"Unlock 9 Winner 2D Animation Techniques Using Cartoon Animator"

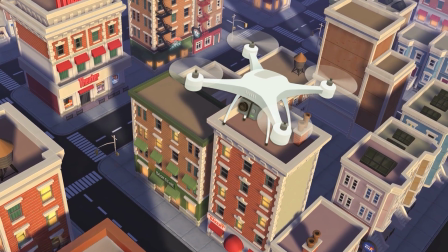0:00 you're about to discover 9 award-winning animation techniques, and the best part, you don't have to be a pro to pull them off, you can do them right now.
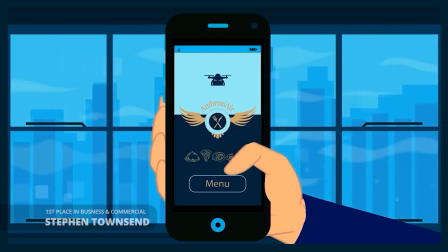0:08 These techniques were used by real creators like Steven Townsend, who won first place in business and commercial,
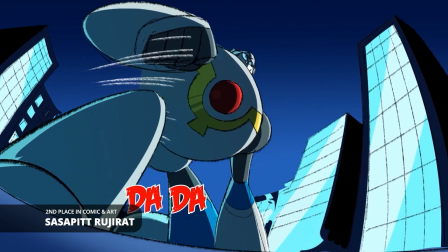0:15 Sasapit Rujirat, who won second place in comic and art, and Veronica Posenkiewicz, who got an honorable mention.
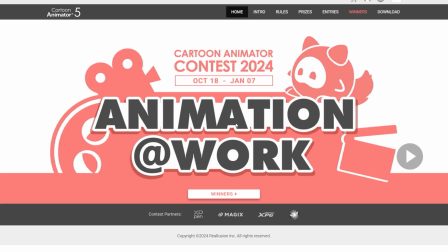0:23 All of this in the context for Reallusion Animation at Work. Let's dive in.
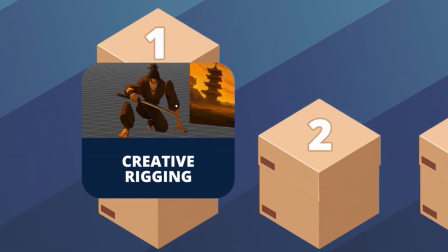0:27 Technique number 1, creative rigging.
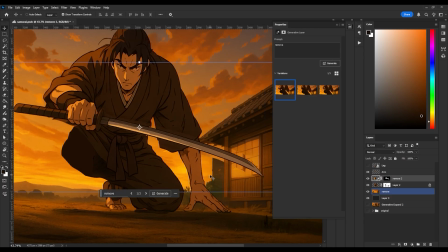0:30 I asked ChatGPT a stylized samurai, then broke the image into parts, arms, legs, torso, and head.
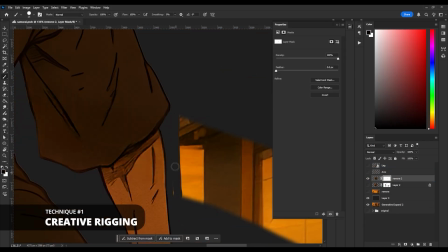0:38 Each piece was cleaned and exported from Photoshop as individual PNGs.
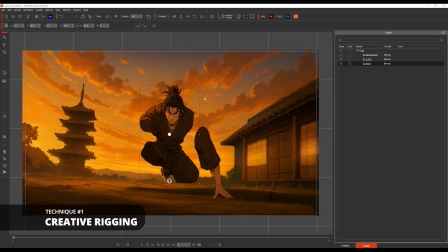0:44 Inside Cartoon Animator, I imported the parts, placed them at different Z depths.
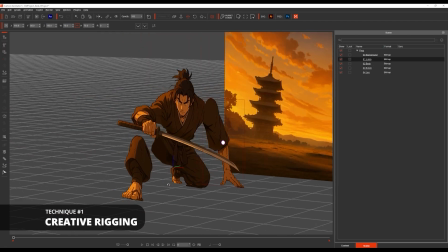0:49 So in the 3D view, you can see that all parts are positioned differently, but when looked through the correct angle, the samurai looks perfectly okay.
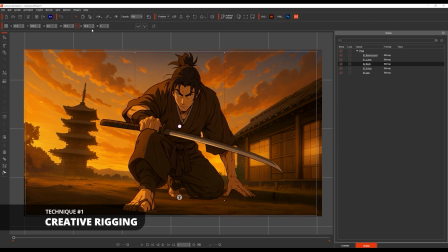0:58 Now I just have to animate it. I used the transform tool for big movements and the FFD,
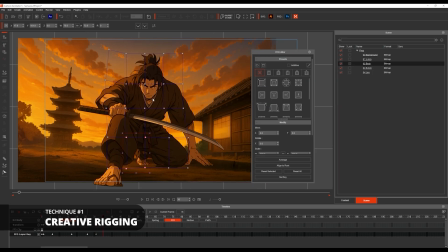1:04 freeform deformation tool, to simulate depth, making the samurai feel like he's stepping toward the camera.
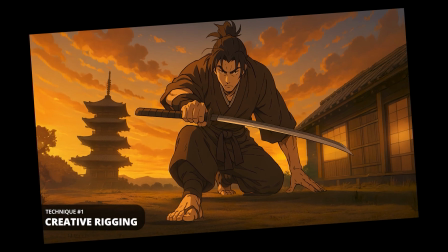1:11 In the end, what started as a flat image becomes a dynamic warrior in motion.
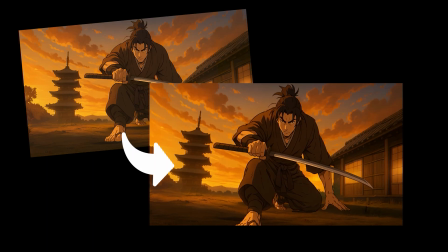1:17 Look at that! The coolest thing is that you can do this too. Time for technique number 2, instant city.
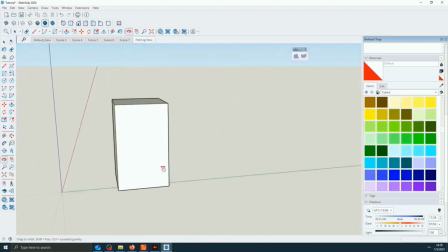1:25 Steven, the winner in the Reallusion contest, modeled a full city from scratch.
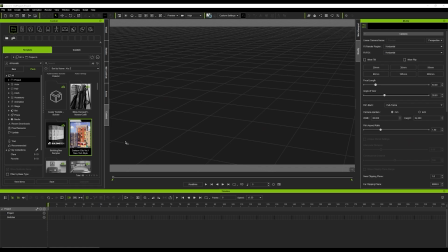1:31 Impressive, but time consuming. Here's my shortcut. I used iClone with a pre-built 3D asset.
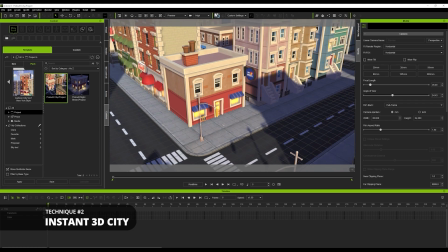1:38 I just drag and drop and boom, in less than 10 seconds, I saved hours of modeling.
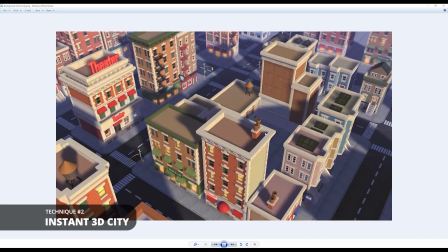1:43 Then I saved a few screenshots at different angles, and just like that, I got a full city background.
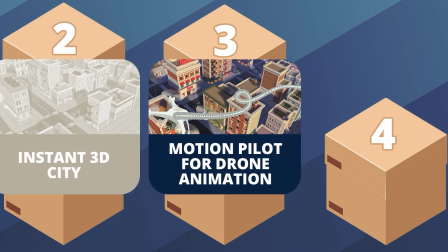1:49 Ready for technique number 3, motion pilot for drone animation.
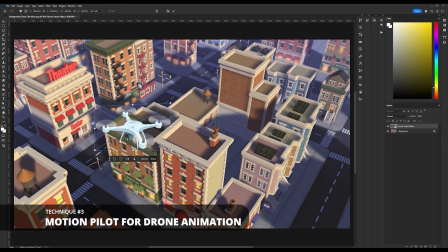1:54 I grabbed a drone image from Freepik, adjusted its perspective in Photoshop, and added a warm color tone to match the scene.
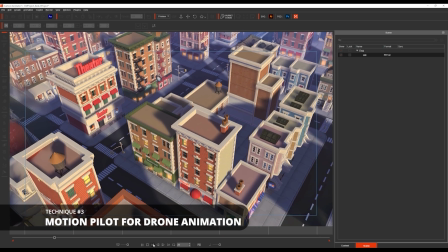2:02 In Cartoon Animator, I animated the background using a simple transform and flew the drone using Motion Pilot.
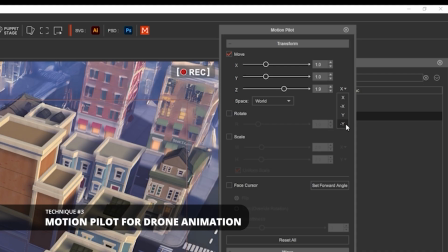2:08 I disabled face cursor, boosted the Z axis to be affected when I move the mouse up and down,
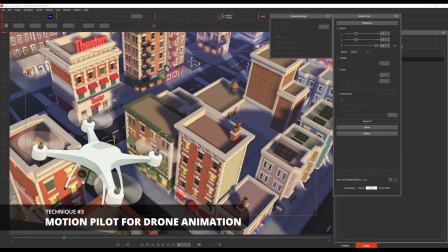2:15 hit record, and look how simple this is. Just click record and move my mouse and I'm done.
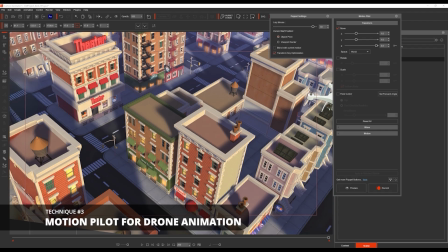2:21 I have the animation ready. It instantly feels like a drone flying through a cinematic sky.
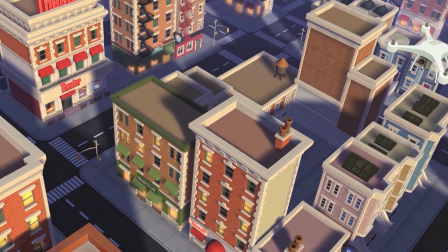2:27 No complex keyframes needed, none of that. Now let's go to technique number 4, paths to animate cars.
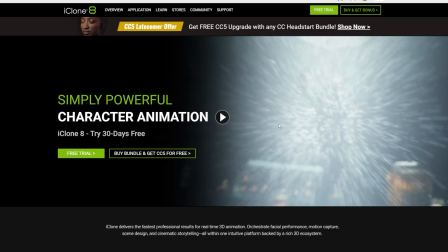2:35 For this, I understand that a lot of people don't have iClone or don't have time to learn Blender.
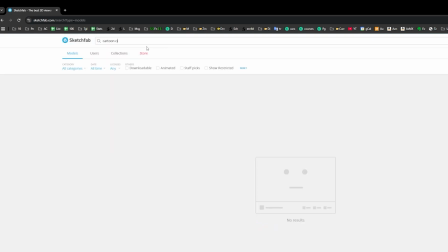2:41 So instead, I went to Sketchfab, searched for a cartoon city, and took a screenshot.
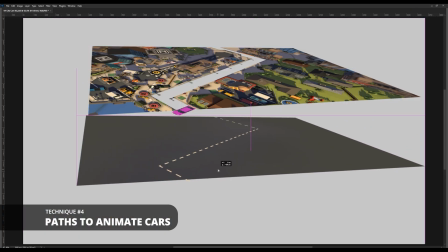2:46 And then I layered the scene like a sandwich. The road at the bottom, the cars in the middle, and city buildings on top.
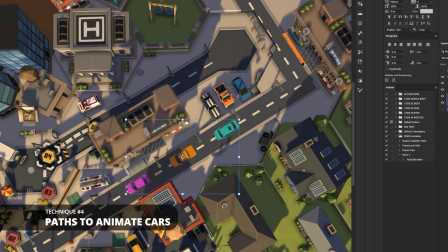2:52 Between layers, I placed a shadow element, so the cars pass under it, adding realism.
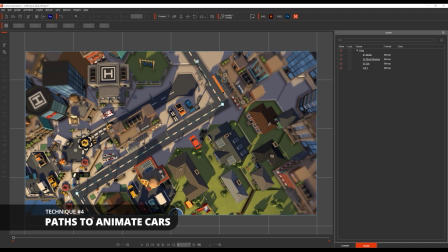2:58 Then I animated one car with the path tool, duplicated it,
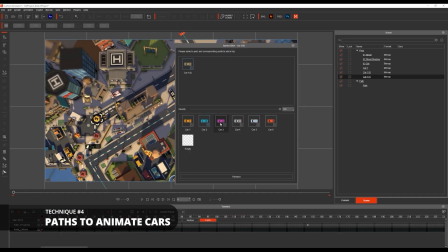3:02 staggered the timing, and created a flowing city full of moving traffic.
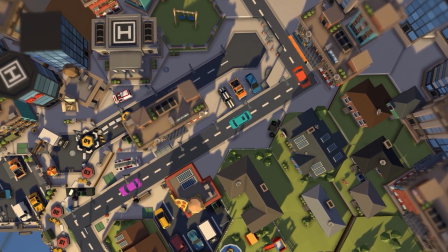3:07 Look at that! Animating in Cartoon Animator 5 is so easy, anyone can do it.
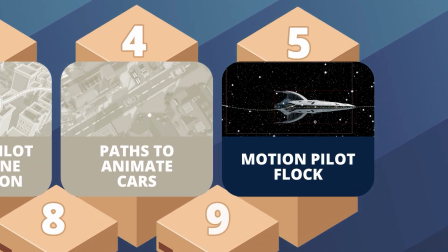3:12 Technique 5, motion pilot flock. Here's how to simulate movement in space.
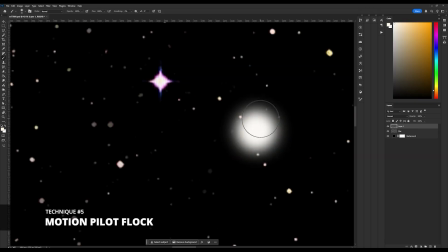3:18 I start with a space background and drew a single star.
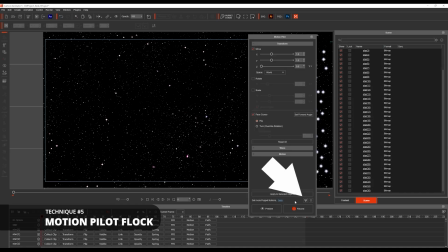3:22 Then in Cartoon Animator, I duplicate the star many times, activate flock mode in motion pilot, and set the delay to uniform.
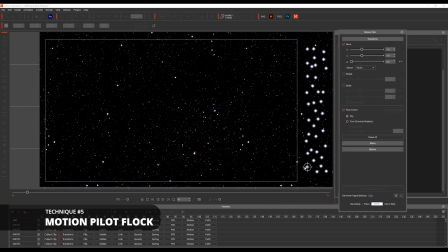3:30 After that, I just click record and simply move my mouse from right to left.
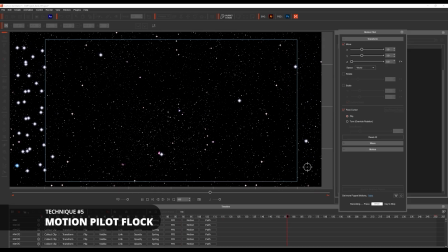3:36 All starts following formation, creating a parallax-style flight effect.
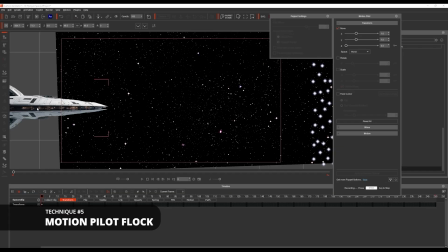3:40 Then I brought a spaceship and animated the same, using motion pilot with face cursor mode off.
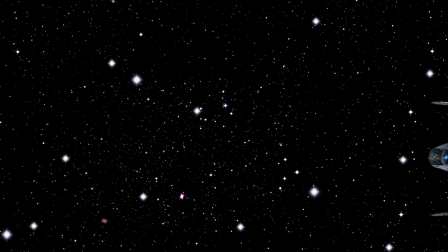3:46 Look at that, the result, a space chase that feels alive. Technique number 6, 360 head masking for a phone scroll.
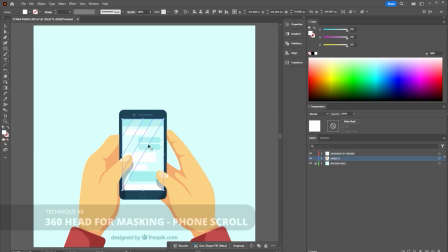3:55 This one is clever, kudos for Steven. I got an illustration of hands holding a phone and separated the thumb and screen layers.
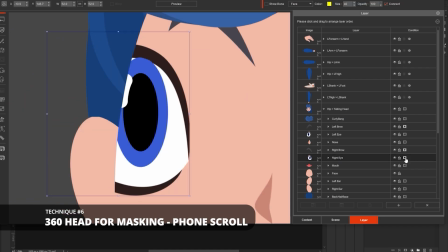4:03 Inside Cartoon Animator, I used the masking feature normally meant for facial rigs to keep all face elements inside.
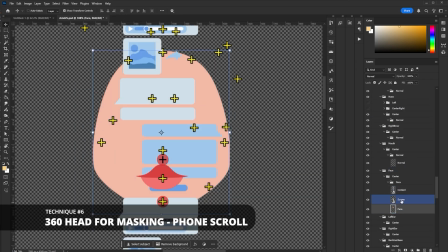4:11 So what if instead of a mouth, I place a long scrolling screen and instead of the face, I put the screen?
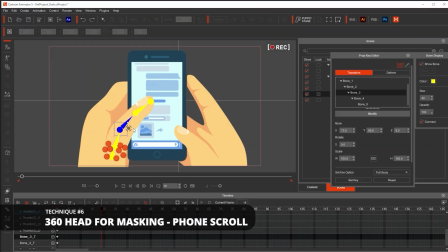4:17 Well, we get an animatable smartphone. So I just animated the thumb up and down, moved the content behind it,
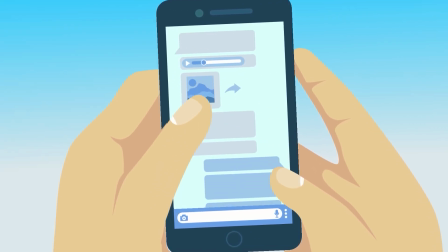4:25 and boom, a realistic phone scroll powered by facial animation tools.
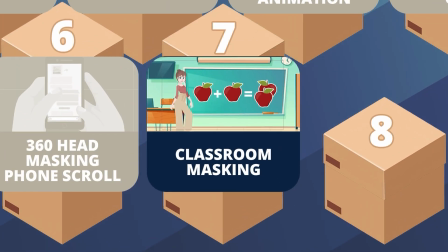4:30 Technique number 7, classroom masking.
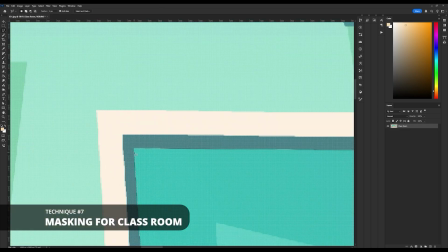4:33 For this, I split a flat classroom illustration into two layers, the chalkboard and the rest of the room.
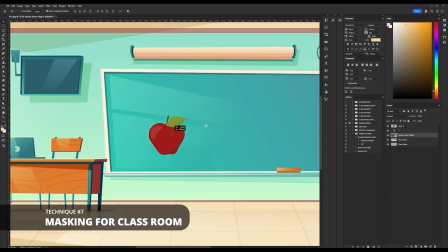4:39 That turns the board into a window. Behind the board, I add elements I can animate, like apples appearing for a math lesson.
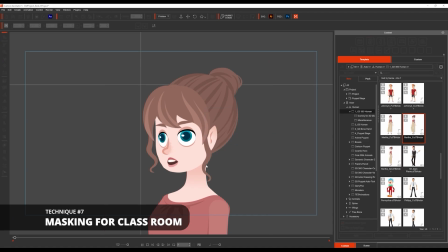4:48 Then I use AI with 11 Labs to create the voice, add a lip sync in Cartoon Animator, and drag in pre-made motion clips for the character.
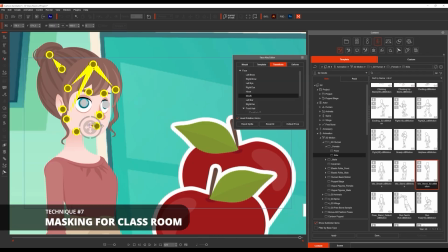4:57 With just a few layers and smart masking, the scene feels like a live cartoon lesson.
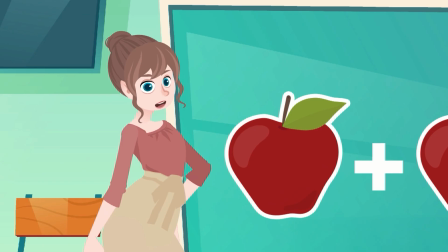5:01 One apple plus another apple? How many do we get? That's right, two apples.
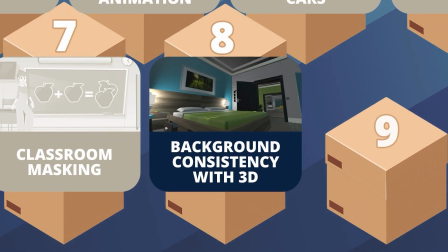5:07 Technique number 8, background consistency with 3D.
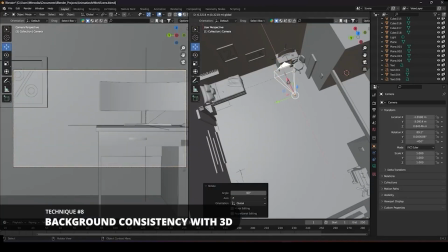5:10 If you want multiple camera angles in a consistent world, you could spend days learning Blender and building a 3D environment, or just use iClone.
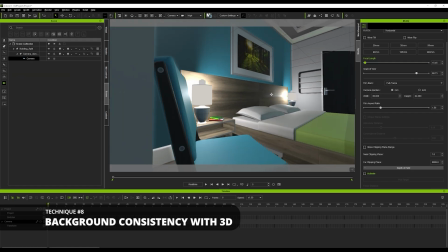5:19 I picked a pre-built 3D set, positioned the cameras from different angles,
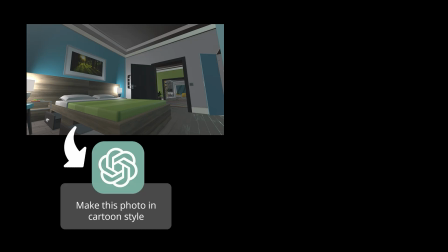5:23 exported the images, ran them through AI, and I turned them into cartoon backgrounds.
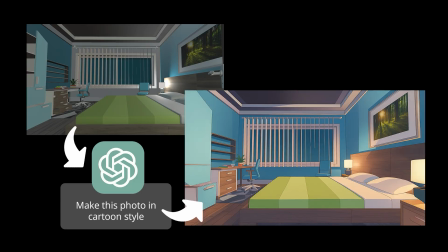5:28 Voila! Now I have matching scenes with consistent style, all done in minutes, not days.
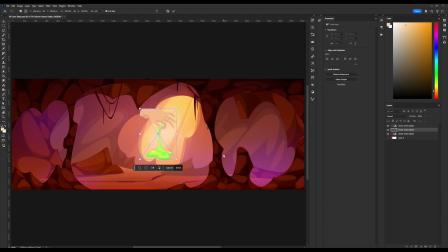5:34 Finally, technique number 9, creative use of FFD. I found a gooey slime image and imagined a character interacting with it.
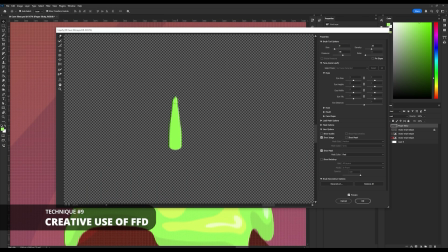5:43 After isolating the slime in layers, I drew a long slime trail and a thick layer, then brought everything together into Cartoon Animator.
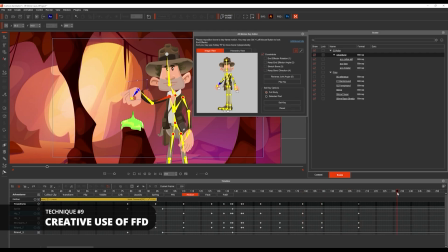5:52 First, I animate this character by my friend Gary Pye, and using the freeform deformation,
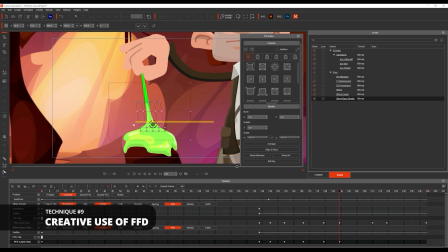5:58 the FFD, I animated the slime, making sure it's always following the character's hand.
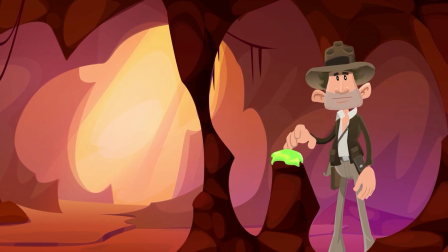6:03 With just two layers and FFD, the illusion is complete. Look at that. Looks like the character is stuck in a stretchy cartoon world.
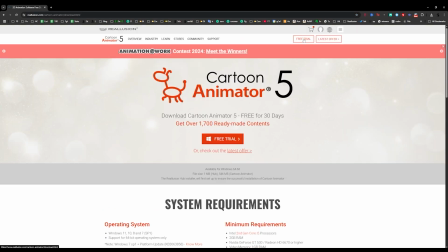6:10 So there you have it. Download the free Cartoon Animator trial in the link below and bring your first animation to life using these techniques.
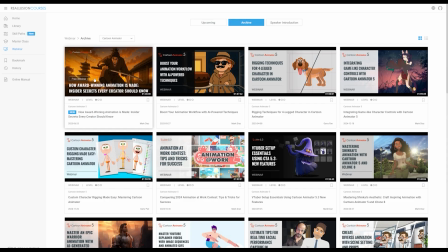6:19 And if you want to go deeper, I hosted a full webinar where I break down each technique step by step.
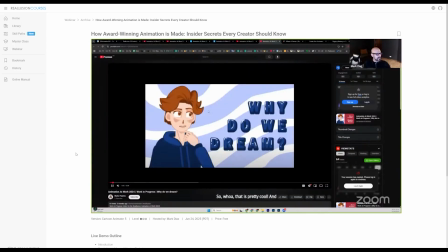6:26 Check that video to start mastering your animation journey.